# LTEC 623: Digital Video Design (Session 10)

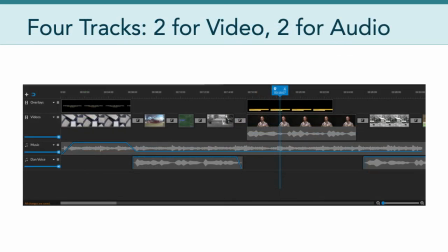[12:23]
Now, what do I mean by that? Well, it's where I put together my vision for this entire video came together, and it came together using four tracks. I had two for video and two for audio. One of my tracks was voiceover. The next track was the music track for some background music.
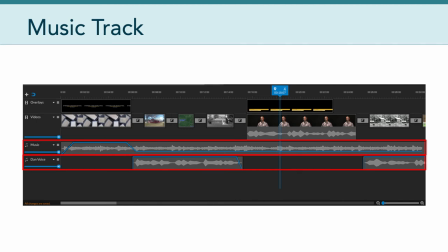[12:42]
And if you look at this fairly closely, you can see there's quite a bit happening in terms of fading in and fading out and what's louder and what's being emphasized in the audio channel of my video production.
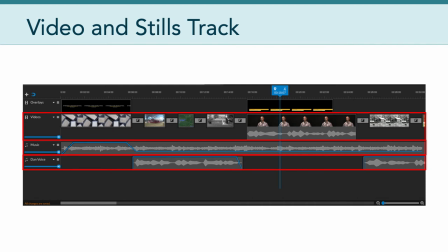[12:56]
Another track was dedicated, of course, to the video and all of the still photos that I integrated into the production. And then the fourth track was reserved for text overlays and inserts that I wanted to include throughout the production.
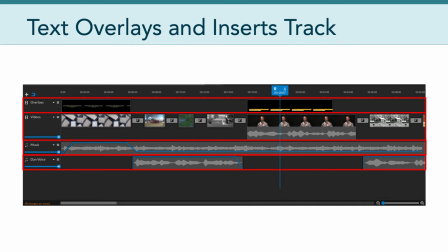[13:13]
So as you're planning your video production project too, I want you to be thinking about editing. Keep editing in mind to help you come up with a manageable project.
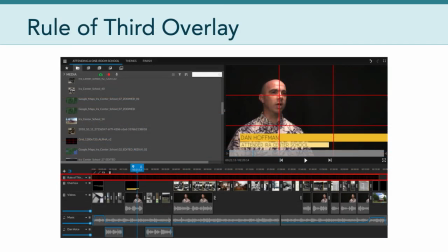[13:25]
Now of course I also, while I was working on this, included another track for the Rule of Thirds. And you can see it here quite clearly, I was able to position my video so that my head was actually right at the intersection of one of the thirds.
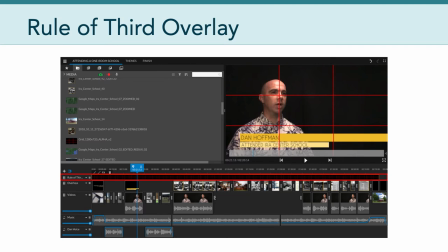[13:41]
Now, if I could shoot this over, I would make sure that I was actually a little bit higher. So I probably would have put my chin or my mouth right at that intersection rather than my nose, because I think,
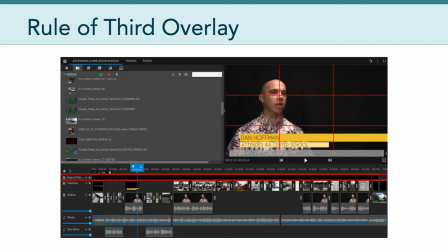[13:54]
and we'll learn a little bit more about this in session 11 is that my head is a little too far away from the top of the frame,
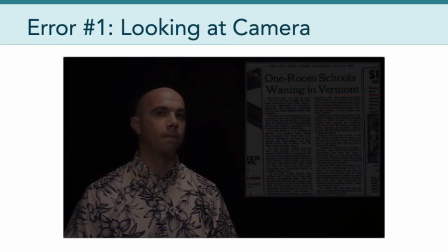[14:03]
which is something I'd like to fix if I did this over. Now, some other errors I notice when looking at this is if you, it's very quick, but if you slow this down and look at it carefully, there's a moment where I get caught looking at the camera. So rather than looking off to the side,
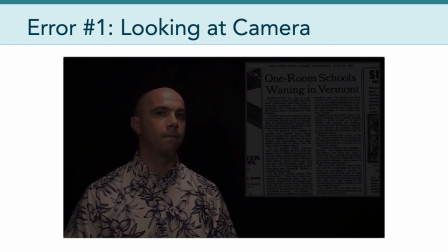[14:19]
which was a stylistic choice that I made to have myself looking away from the camera as opposed to directly at the camera, you can see at one point I actually look off to the side and I glance at the camera itself.
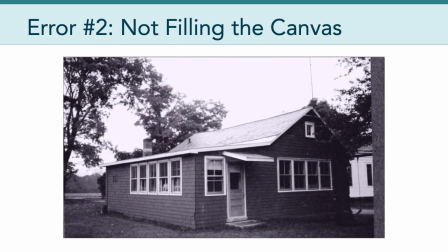[14:34]
So I wish I didn't do that. Another thing is I didn't fill the canvas with some of my still photos. And so you can see here, here's the picture of the school. And on the right hand side, colored in red here, you can see some of the photograph is unwanted.
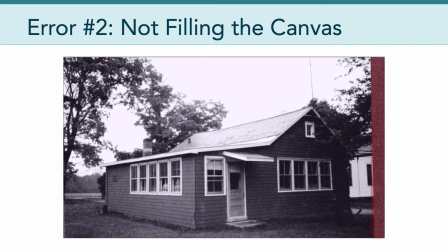[14:51]
It's not providing any information. And in hindsight, I should have gone back and edited that out. I could have zoomed in on this photo, cropped that out, and no one would have ever have known.
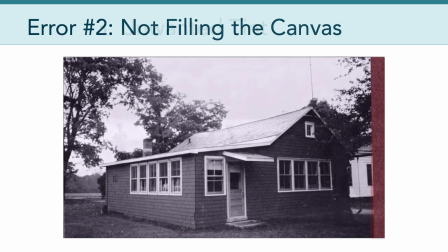[15:02]
So that was definitely a mistake in retrospect. Another thing was some unwanted tint.
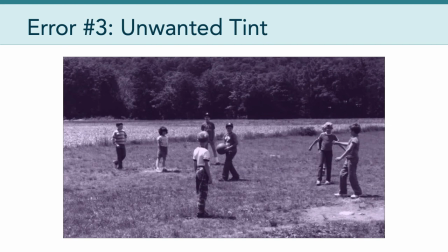[15:08]
I should have spent more time color correcting my stills and my footage. Now, WeVideo is not particularly good at that, but you can see here with this still photo, because it's fairly old, I don't know why.
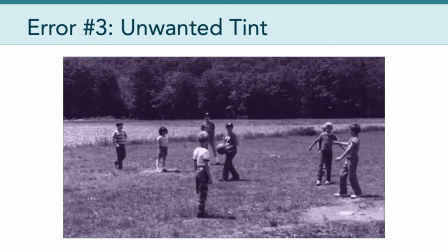[15:22]
When it was imported, it has this kind of magenta tint to it, which doesn't match the rest of my footage. And so it feels a little bit out of place.
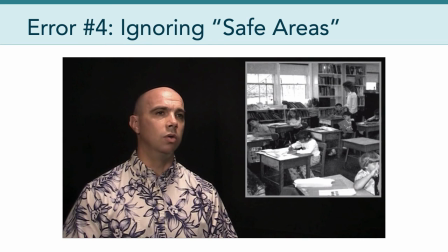[15:32]
Another thing, and this really gets me, is I didn't do a good enough job paying attention to the safe areas. So as you can see here, I had picture in picture and I really wanted that still photo to be in the corner,
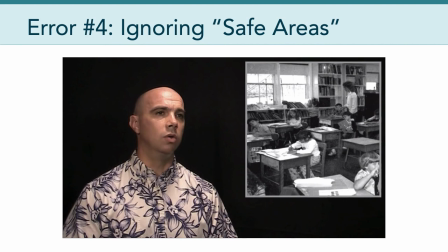[15:47]
kind of like a newscaster presenting. But one of the things you probably noticed is that it's too tight to the edges. And if I overlay the safe areas, especially the red line, which is not the action line,
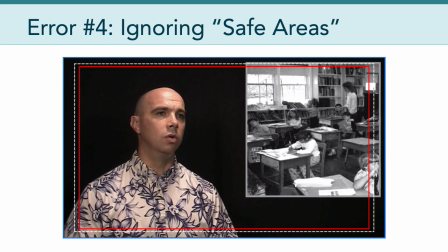[16:00]
but the title safe area, you could see I need to move my still photos to the left and down, which probably means I would need to resize that. So that was a bit of a mistake.
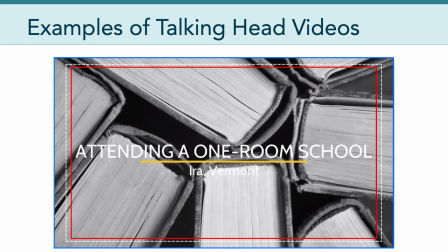[16:13]
One area that I did do well with was making sure the title of the screen adheres to those safe areas. So that's a little bit of reflection on my part related to a talking head video that I've produced.
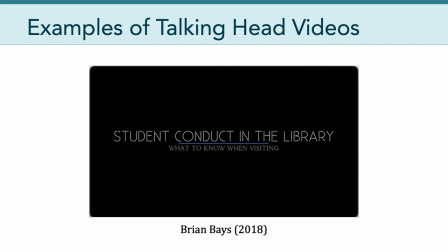[16:28]
Now I want to show you a couple of more examples, and I'm just going to show a few seconds of each of these to point out a couple of things that I think are done really, really well. Now, this first one is called Student Conduct in the Library,
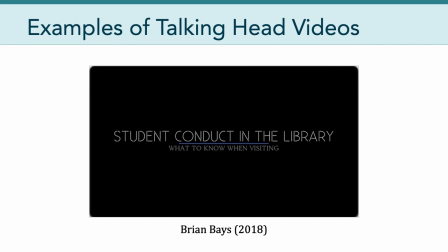[16:42]
What to Know When Visiting, and this was shot by Brian Bays, a former LTCH student, in 2018.
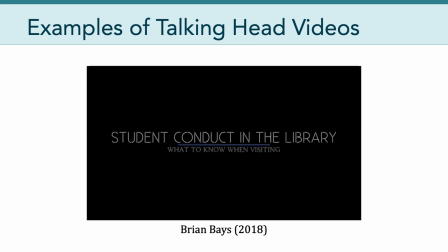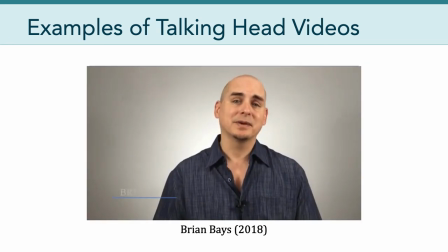[16:56] Aloha, and welcome to the library. My name's Brian. I'm one of the librarians here. Today, I'd like to talk to you about three things, food and drink, noise, and theft when visiting the library. Let's get started.
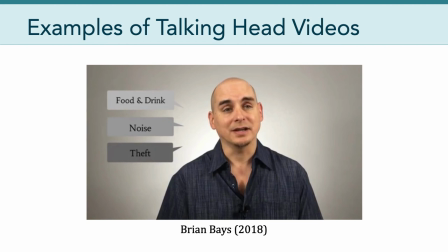[17:08]
Now, that's just a short clip of Brian's video, but what I like about it is his very calm and easygoing delivery. And believe it or not, that is not easy to do, but he really does it and creates this calm, inviting feeling with his voice.
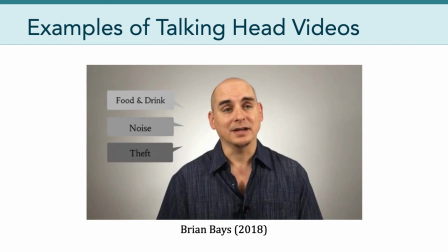[17:24]
And I think he does that really well. And of course, the other thing that he does really well is the use of the pedagogical prompts of listing the items that he's going to talk about with the text overlays. And so he's kind of giving the viewer a sneak preview of what's to come in the rest of the video.
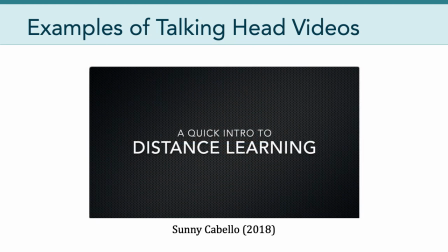[17:43]
And we know instructionally that that's really good design. Now, here's another snippet from a video called A Quick Intro to Distance Learning. And this is created by Sonny Cabello in 2018. So let's watch just a few seconds of Sonny's video.
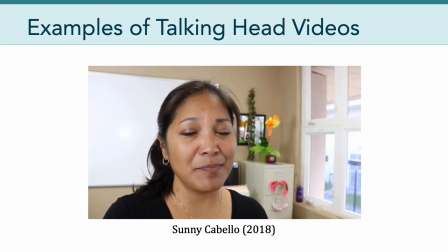[18:03] Have you ever thought about earning your degree but didn't have time during the day to take a class? Well, distance learning may be an option for you.
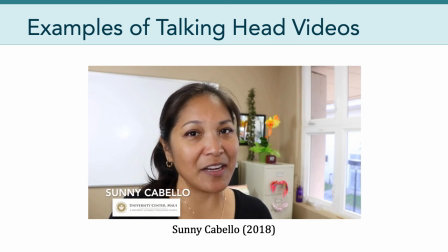[18:11] Aloha, I'm Sonny Cabello with the University Center and I'm here to give you a brief introduction to distance learning.
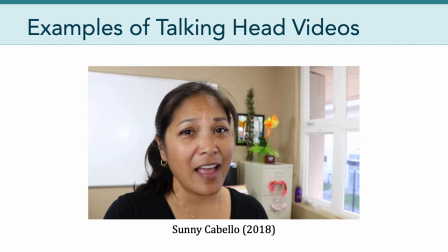[18:17]
One of the things I really like about Sonny's video is A, she has excellent lighting. It's very natural and coupled with this close-up shot of her face, it makes the video very inviting in the sense that we want to learn more about what she has to say about this particular topic.
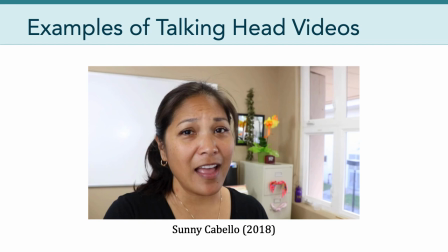[18:37]
And so she did an excellent job of really framing herself in the camera and using quality natural light to eliminate any shadows on her face or in the background.
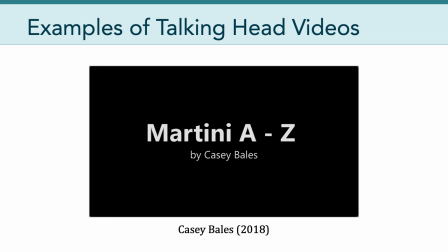[18:48]
The last one that I want to show you is called Martini A to Z by Casey Bales. Let's go ahead and watch a few moments of this particular talking head video.
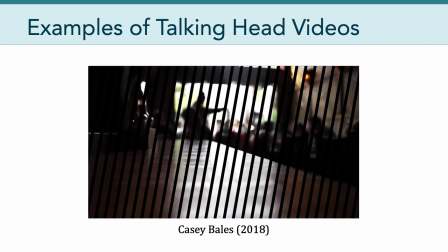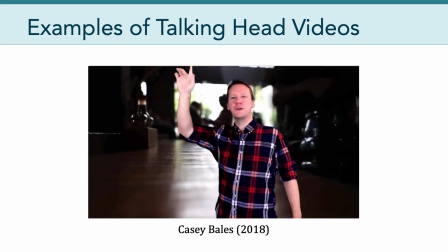[19:11] Hey bartender. Hey, could I get one martini please? Thanks.
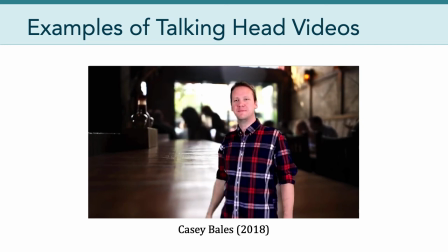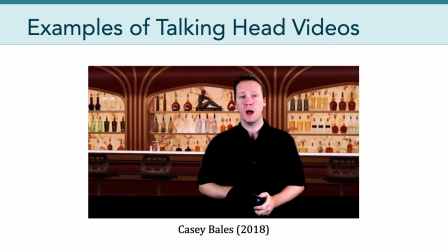[19:22] Sure. Did you want that as a dry, dirty, or perfect martini?
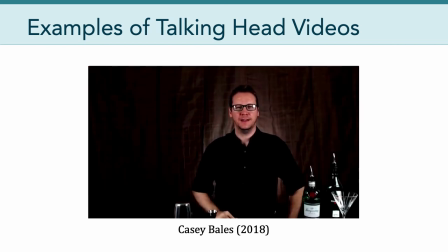[19:29] Hey guys, so today I'll be telling you about the Martini Cocktail. For starters, there are three main types. The dry martini, which uses gin and dry vermouth.
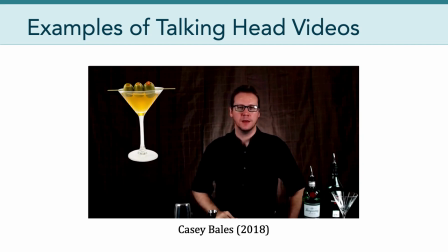[19:42] A dirty martini, which uses the same two ingredients, but also it requires olive brine or olive juice. And finally, a perfect martini is gin with equal amounts sweet and dry vermouth.
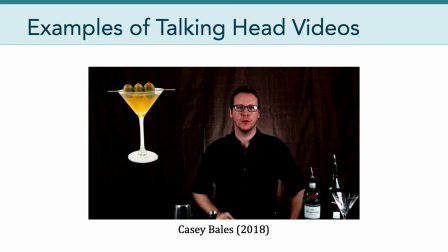[19:59]
Of course, what's great about Casey's video is his creative storytelling. He was able to conceive in his mind and then actually operationalize this video where he's actually playing multiple roles.
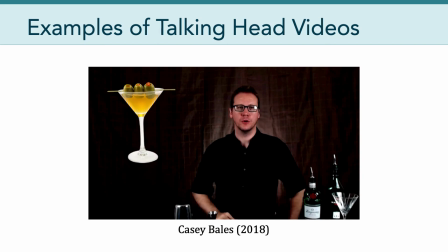[20:13]
And you can tell from the introduction music and the pacing of the video that aesthetically he's really creating a mood to his video that's quite fitting, of course, for the topic and is a real strong stylistic choice.
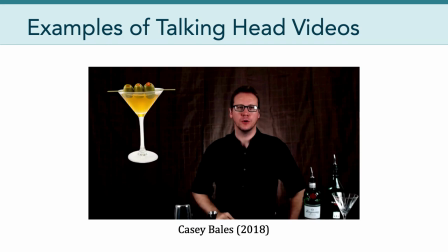[20:30]
And so that's something that I think Casey does really well with his Talking Head video.